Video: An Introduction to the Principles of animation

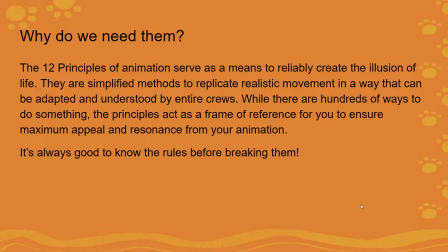248s
Okay, so what I mean by resonance is how does an animation resonate with you? Is there like a personal connection you make? Does it deal with a subject matter that's close to your heart, or does the character or whatever is on screen behave in a way that is very much recognizable to you?
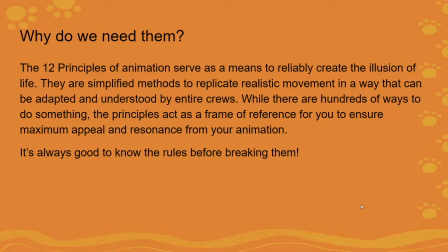267s
It's one of the biggest things. If you get your principles right, you create resonance with your audience, and that is what is centrally at the core of appeal. So as always, it's good to know the rules before breaking them. So there are 12 rules, as we've said.
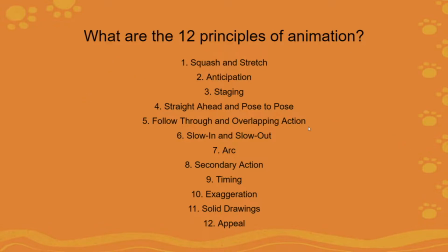284s
So we get squash and stretch, anticipation, staging, straight ahead and pose to pose, follow through and overlapping action, slow in, slow out, arcs, secondary action, timing, exaggeration, solid drawing, and appeal.
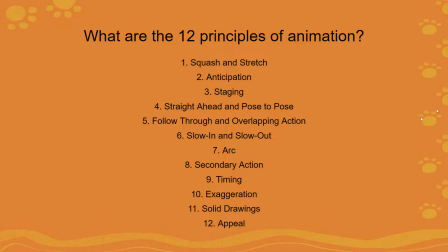300s
So with timing, it's also sometimes called timing and spacing, but there is a distinction between the two, so we'll cover that when we get there.
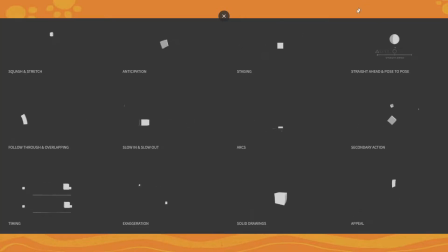309s
Okay, so here is a visual representation of everything that's happening. So you can see with squash and stretch, that's literally what it refers to, and this just helps us inform our weight a little bit. There's anticipation as the little cube gets ready to flop.
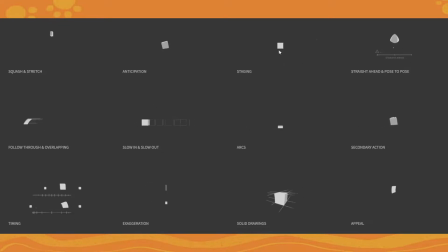326s
Staging is just about where the cube is presented on stage. Straight ahead and pose to pose refers to how shape will change depending on your approach. Follow through and overlapping action. This is often when speed and inertia is applied.
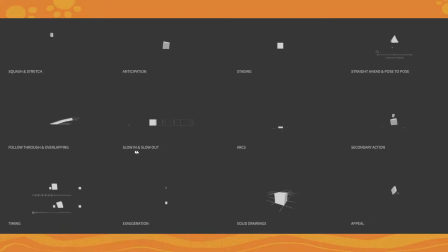343s
Slow in and slow out refers to how we build energy up. Arcs is the natural pivoting movement we see around us, and that applies to everything, even square objects. If they fall over, they form an arc.
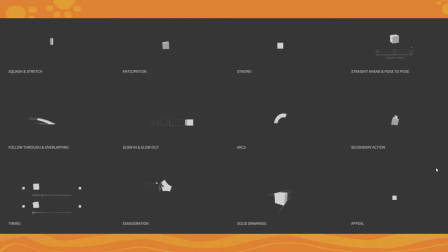356s
Secondary actions, so little added bits of information to make the overall acting more appealing. Timing and spacing, how we can visually readjust the timing without actually affecting,
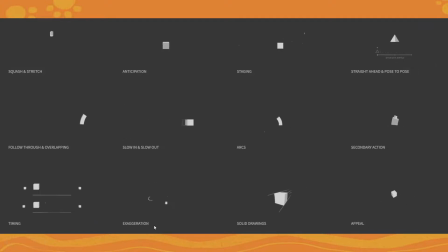371s
the duration of what we're seeing. Exaggeration, how far can we push something to make it appealing? Solid drawing refers to keeping your drawings consistent. This is very important for your volumes. And then appeal, how can we add charisma?
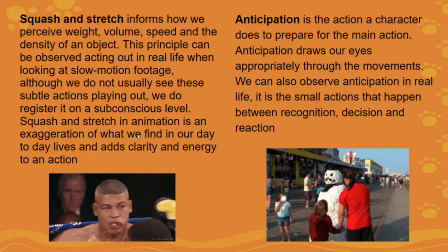389s
Okay, so squash and stretch informs how we perceive weight, volume, speed, and the density of an object.
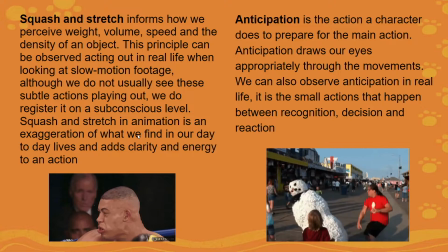396s
This principle can be observed acting out in real life when we're looking at a piece of slow motion footage.
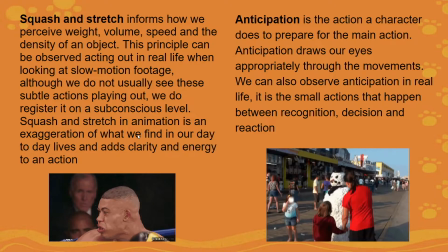404s
Although we don't usually see these subtle actions playing out in real life, we do register it on a subconscious level, which is why they need to be there.
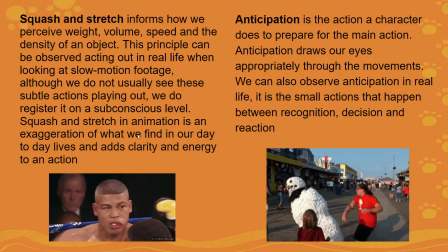411s
Squash and stretch in animation is an exaggeration of what we find in our day-to-day lives and adds clarity and energy to an action.
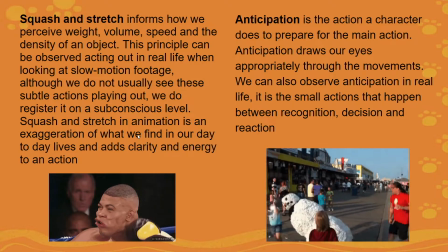419s
So there's some slow-mo footage down there of a guy getting punched,
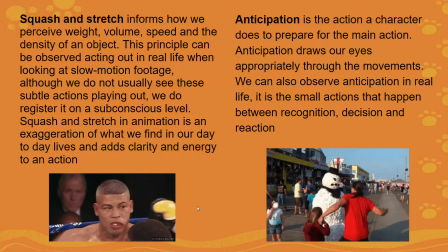424s
and you can see just how much a human face can deform with the right amount of pressure.
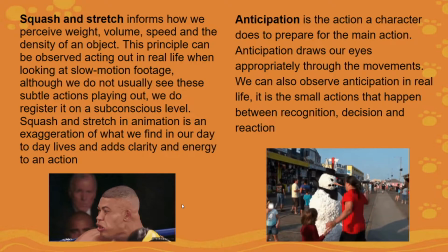429s
That ear is incredibly weird.
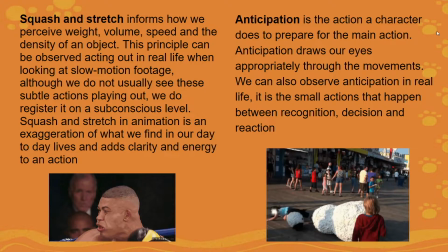433s
Cool. Then you get anticipation. So this is the action that a character does to prepare for the main action.
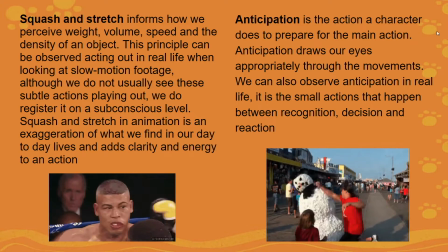441s
Anticipation draws our eyes appropriately through the movement, so we can also observe the anticipation in real life.
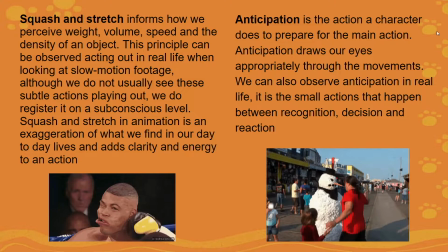448s
It's the small actions that happen between recognition, decision, and reaction.
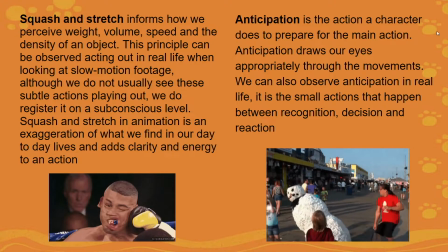453s
So basically, to simplify it down, anticipation is the act of getting ready to react to something.
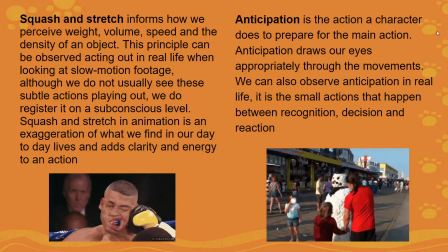461s
So you can see the guy in the red shirt there. His fist doesn't go straight into the snowman.
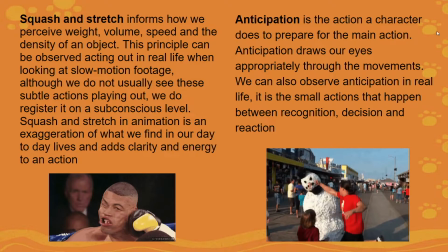468s
He draws it all the way back first.
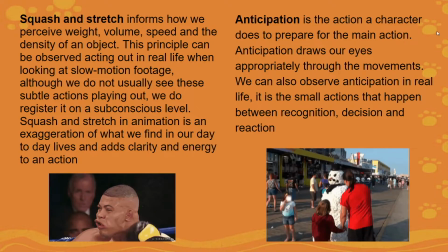470s
So we register that fist a lot more clearly because he draws it in the opposite direction first, and then he gets more energy into his punch that way.
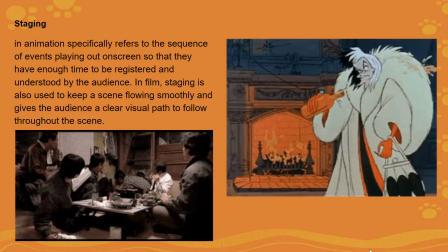482s
Okay. The next principle we can have a look at is called staging.
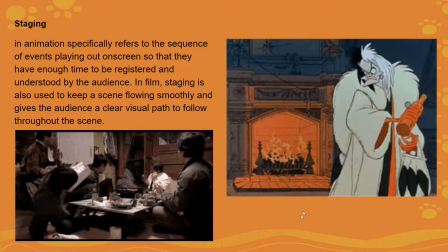487s
In animation specifically, this refers to the sequence of events playing out on screen so that they have enough time to be registered and understood by the audience.
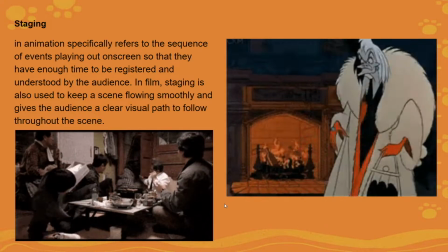496s
In film, staging is also used to keep a scene flowing smoothly and gives the audience a clear visual path to follow throughout the scene.
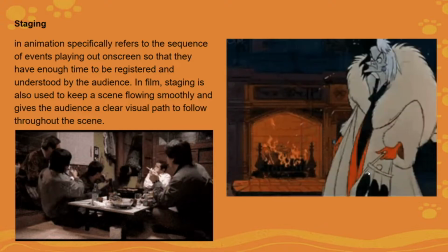504s
So the shot with Cruella de Vil, what we mean by staging is not everything is happening at once.
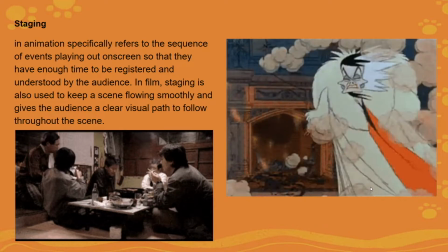510s
We need to see, okay, first she's getting angry, then she throws the bottle explodes, and we see her reaction.
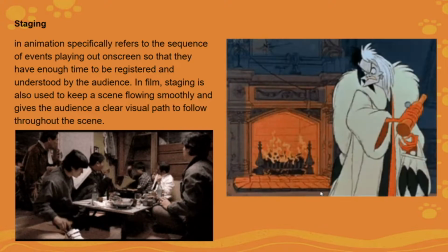516s
It's not all happening at the same time.
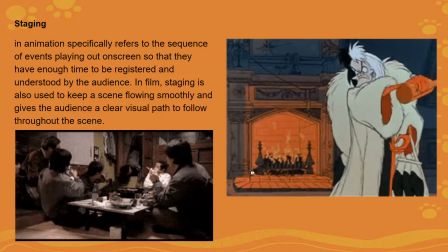520s
It's happening very close to each other, but because there's just that little bit of offset from all the actions happening,
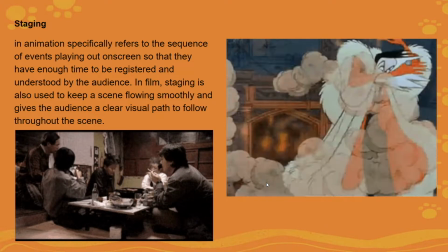526s
we can actually see everything happening in a believable time. Same over here. Our scene starts off really even, and we're all focused on the action happening here, the conversation between these guys.
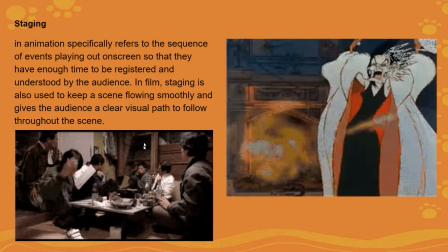541s
But then our attention is drawn to this one random person falling down into the middle of the scene.
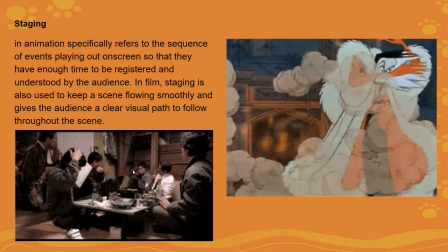548s
What also adds to it is that the way that people pull back so that we can see the action nice and clearly.
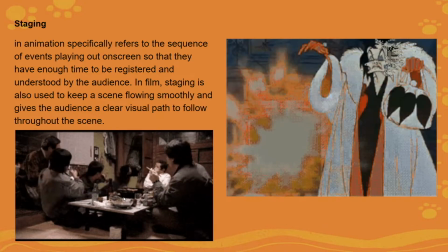554s
There's no confusion on what's just happened.
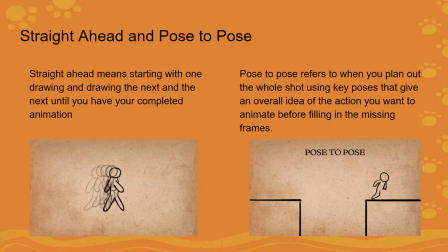560s
Okay, you must let me know if I must slow down, or if you guys want to jump in, go for it. Okay, cool. So straight ahead and pose to pose. So these are two different approaches you can use for actually animating.
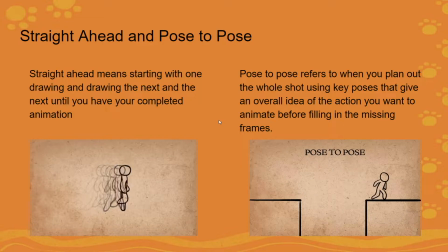576s
So most people start off straight ahead, and it's a really good, it's a workable method, but it does have some drawbacks. So straight ahead refers to starting with one drawing, then drawing the next and the next until you've completed your animation.
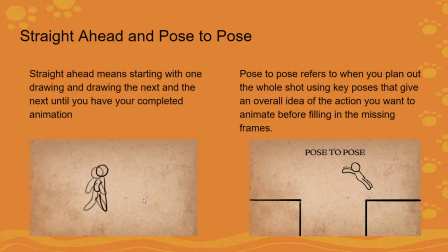592s
The reason that this can be a tricky one to work with is because you're going straight ahead, you actually lose track of your volume or your scale of whatever you're drawing. So things can actually get really warped and out of shape very quickly.
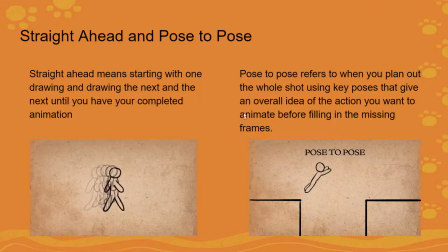610s
For this reason, pose-to-pose exists. So pose-to-pose refers to when you plan out the whole shot using your key poses, and it gives an overall idea of the action you want to animate before filling in the missing frames.
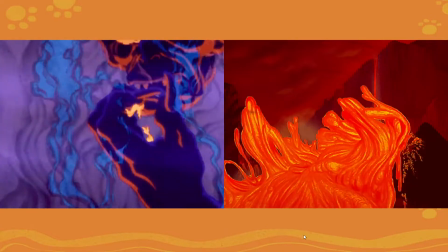625s
Cool. So which of these is pose-to-pose and which of these is like keyed out?
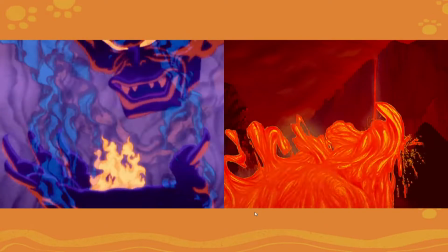636s
The pose to pose is definitely the one with the fixed animation, the lava,
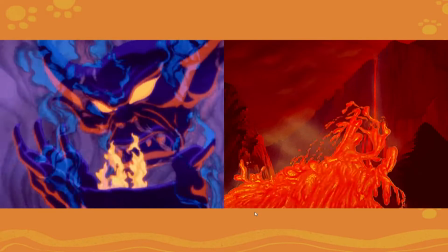644s
and then the one that's keyed out is the demon thing.
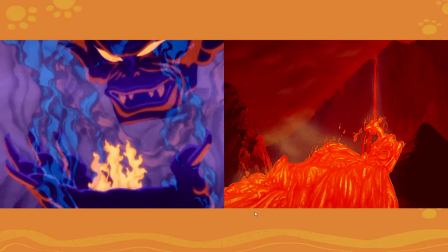653s
Yeah, the demon's keyed out and the lava is straight ahead.
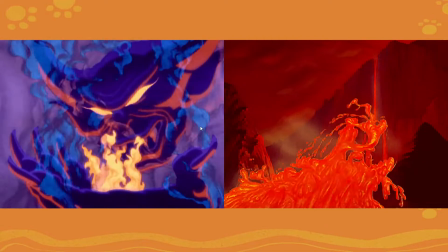661s
So straight ahead is really, really best for natural elements because of how unpredictable it is.
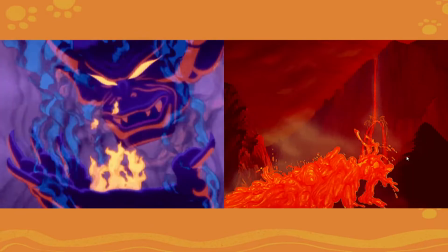667s
So it's good for fire, water, lava, you can see here as well. It's mostly used in effects.
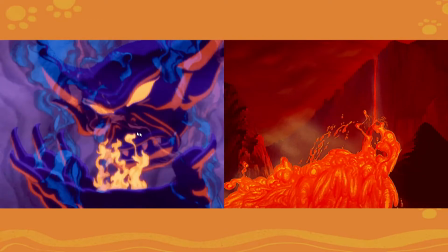674s
Even the smoke you see here, that is straight ahead.
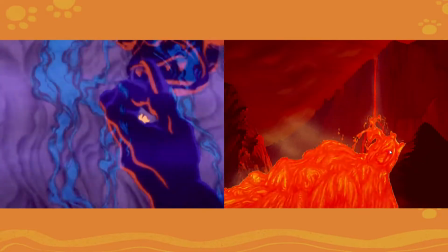677s
But the hands and anything that requires a solid form that needs to remain consistent would have to be pose to pose.
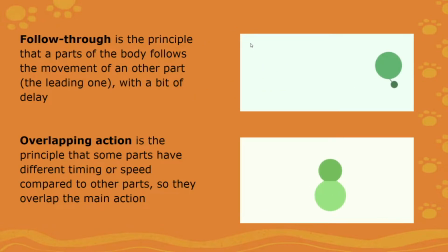686s
Okay, the next thing we're going to have a look at is follow through. So in this principle, that refers to the parts of the body or part of a movement of another part, so the leading one, that has a bit of a delay.
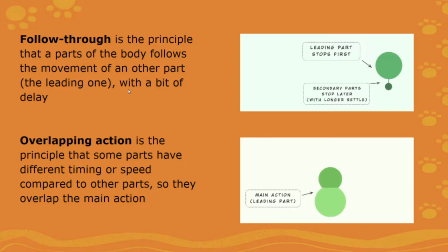700s
So think of when you see a large person shouting, for example, their chin would wobble differently to their face. Or if you have a squirrel jumping from branch to branch, there is a bit of follow through on their tails as well.
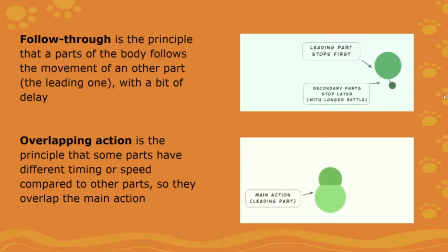717s
So it adds to your sensation of weight, but it also adds an additional interesting bit of movement. There's an important distinction though with follow through and overlapping action, as well as secondary action, because these three get confused quite often.
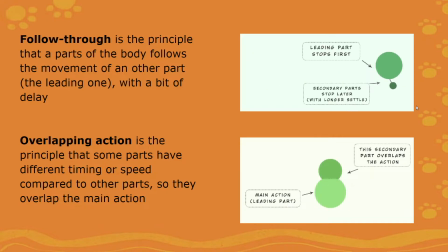735s
So these two over here that you see, follow through and overlapping action, are unconscious. They're not part of a character trait in any way.